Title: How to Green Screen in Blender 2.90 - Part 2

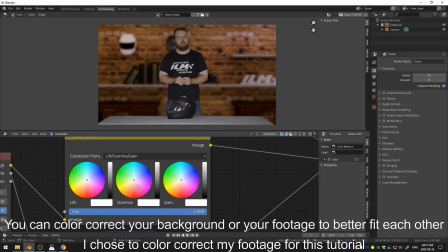And we can try and color correct our footage here just a little bit to make it seem a little more like
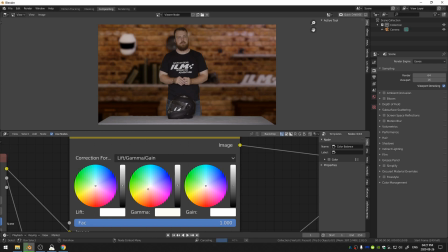it's in the same room. And what that means is going ahead and just the way that this works is the lift, the gamma, and the gain.
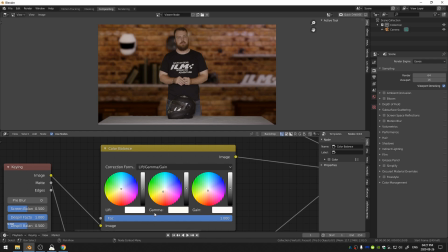The lift is your shadows, the gamma is your midtones, and the gain is your highlights. So I always start off with the gamma and kind of make that a little more orange. You have to be really careful not to overdo it, something like that. And if I select the node and hit M and turn it off and on, you can see the difference.
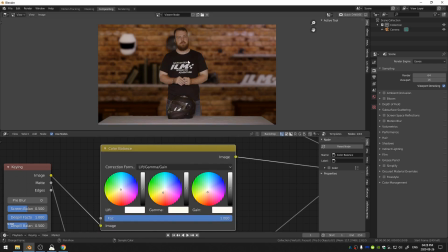It looks a little bit more like we're in the same warm lighting.
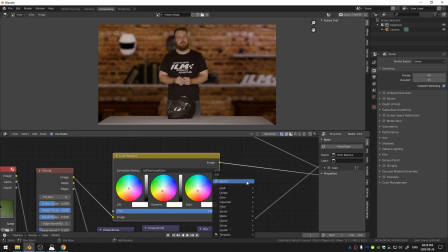And then the other thing that I'm going to do is hit Shift A and add in a color correction node.
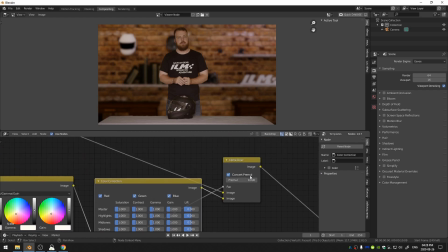And this node is great for brightening or darkening your footage.
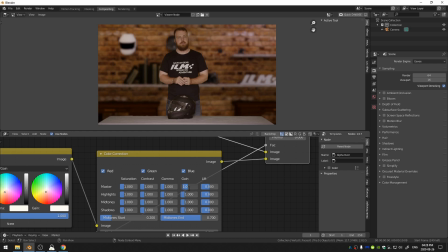So I'm going to play with the gain here and maybe make it a 1.1. I'm gonna play with the gamma here and maybe make it a 1.5. Oh, much too much. Maybe I'll add in a little contrast.
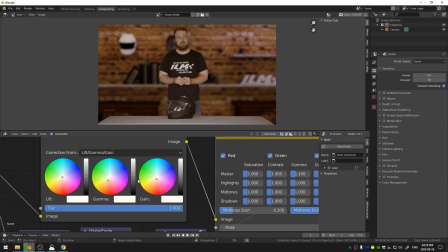And I feel like this is just a hair too much. Okay, there we go.
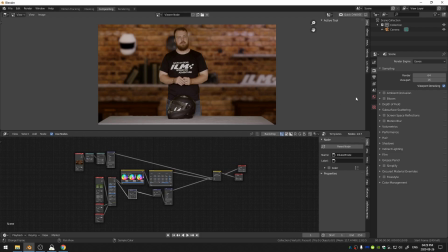Now you can go ahead and export this. Just do like we did before.
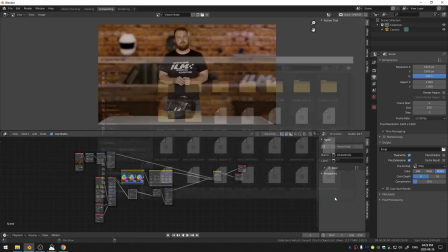Go ahead and navigate to wherever you want to save things and choose a file format.
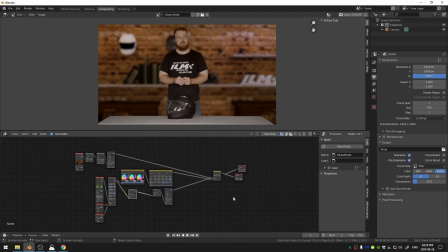And then you can just import these as an image sequence into your Blender sequencer or whatever editing program you're using to edit. And you have a wonderful looking green screen removal. So I hope that this has been helpful.
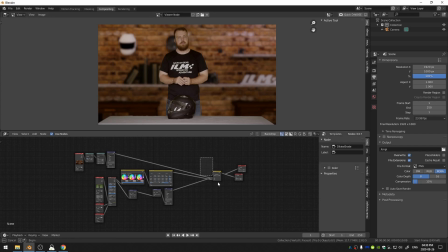Thank you guys so much for watching. Please like, comment, and subscribe, and I will see you next time.